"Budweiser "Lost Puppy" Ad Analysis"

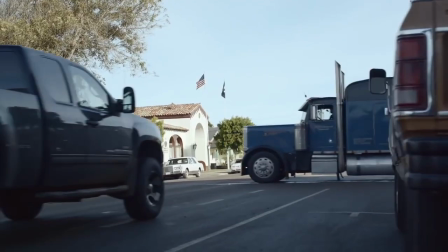11s I'm going to be the man who wakes up next to you.
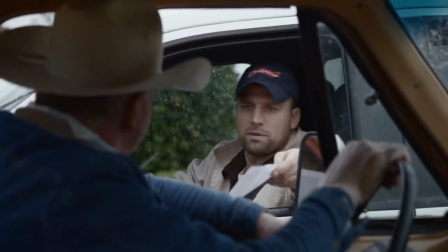17s And when I go out,
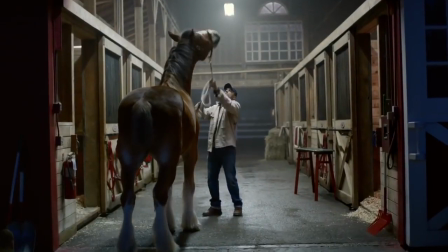20s yeah, I know I'm going to be, I'm going to be the man who goes along with you.
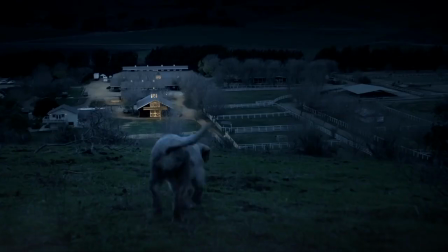27s A
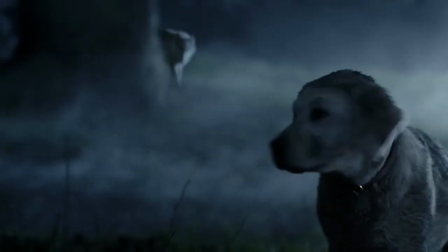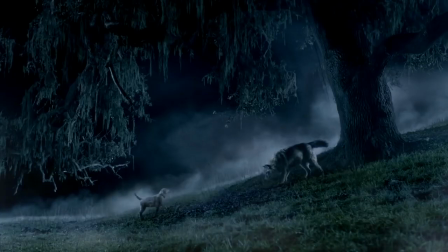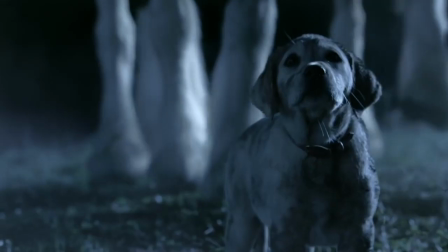38s hundred miles, and I would love to have a hundred more.
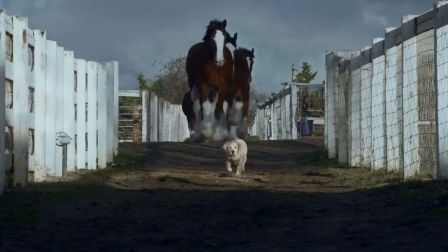44s Just to be in the middle of a thousand miles.
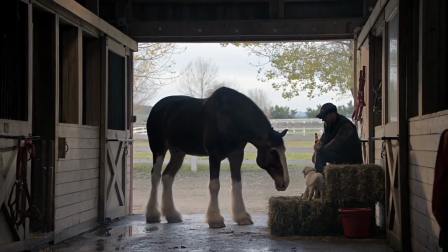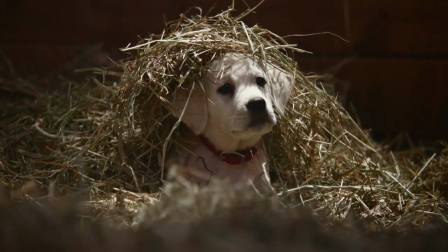55s
In this 2015 Super Bowl commercial, the Budweiser Beer Company continues with their style of using a sweet, innocent puppy and their iconic Clydesdale horses to create a heartwarming advertisement that builds an emotional connection between the audience and the company. This commercial is mainly directed towards young people and women who sympathize with the puppy storyline.
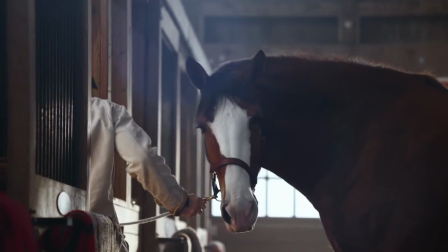80s
this first scene appeals to pathos with the use of an adorable puppy and his unlikely friendship with a big horse by using such a sweet innocent image the audience immediately connects with the story when
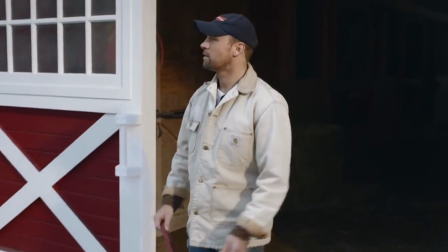93s
i wake up well i know i'm gonna be i'm gonna be the man who wakes up next to you
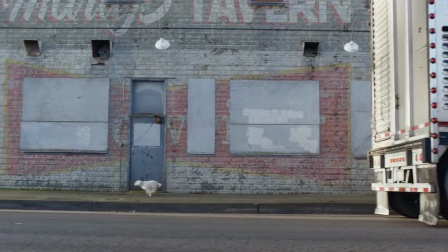103s
When the helpless puppy gets lost and runs through a city, the appeal to pathos is used again to make the audience worried.
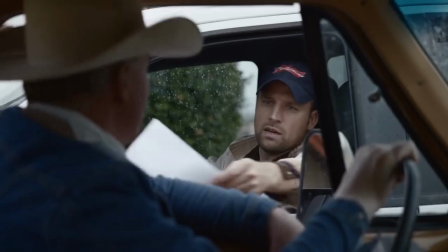109s
This concern strengthens their emotional connection with the story and the puppy.
When I go out, yeah, I know I'm gonna be out.
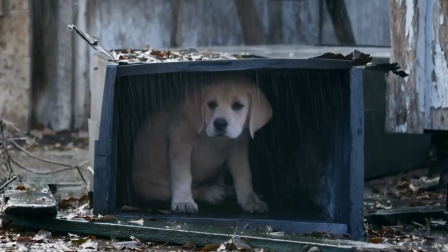118s
The dark lighting and rain create a sad and lonesome mood which is furthered by the downcast expression on the puppy's face. This appeal to pathos exploits the emotional connection the audience has established with the puppy to make them very sad.
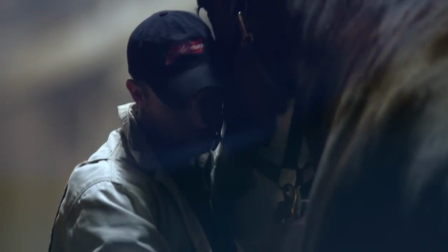133s
The horse's sadness is an appeal to ethos as animals don't fake emotion as people can, so the distress this horse shows must be real. This credibility of emotion strengthens the audience's perception of the bond between horse and pup.
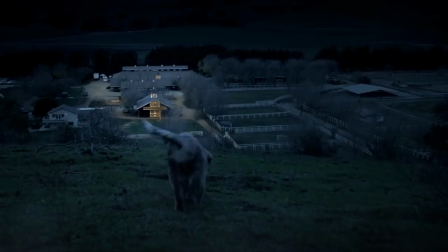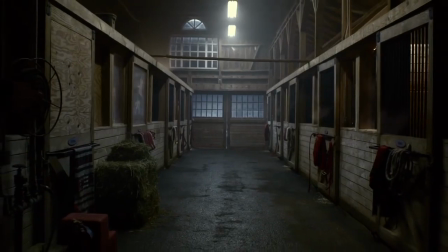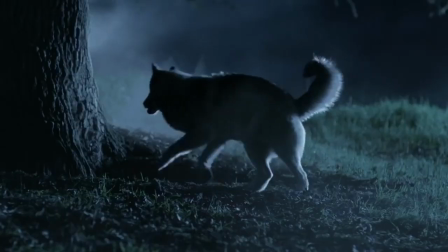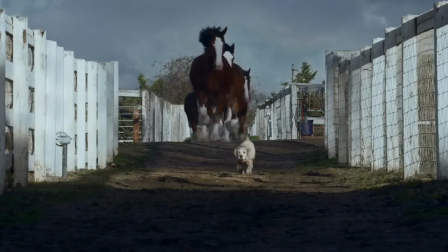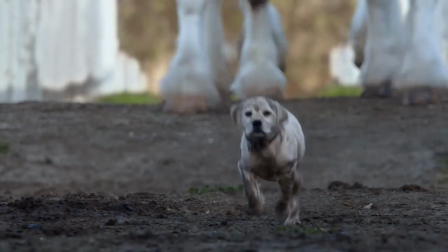170s
Up until this point, the music has been slow and soft, bringing a sadness to the audience. But when the puppy is rescued, the tempo and energy becomes upbeat. The words are timed to refer to the lengths a friend would go to help another friend, as the horses run to the rescue. The lighting changes from darkness to bright, joyful daylight as the puppy returns home.
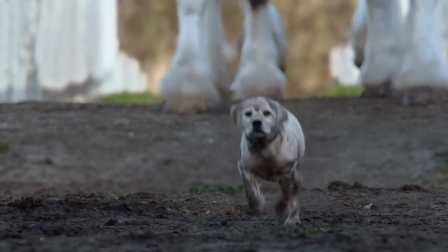189s
The horse is able to save his bud just in time, which combined with the changes in color and music appeals to pathos, flooding the audience with happiness.
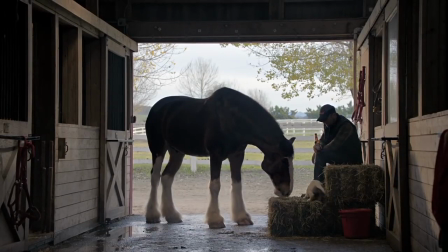201s
The final shot of this commercial ties the story of friendship of the horse, puppy, and owner together. The buds are reunited with a bottle of Budweiser. This scene portrays Budweiser as beer that will make you feel good and build bonds between friends.
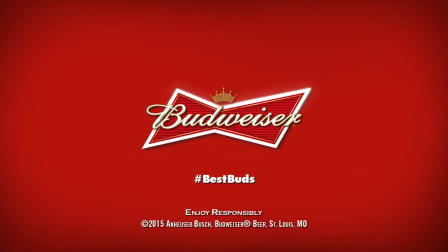214s
It is a beer to share with your best buds. Why has this ad used so much pathos? The audience has been taken on an emotional rollercoaster, but what does that have to do with beer? The sadness and concern for the puppy only intensified the feelings of happiness and relief at the end,
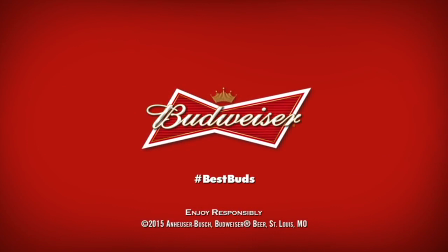231s
which the audience associates with Budweiser, and by watching the ad, they build an emotional connection with the beer company. By using this strategy, the commercial was very successful.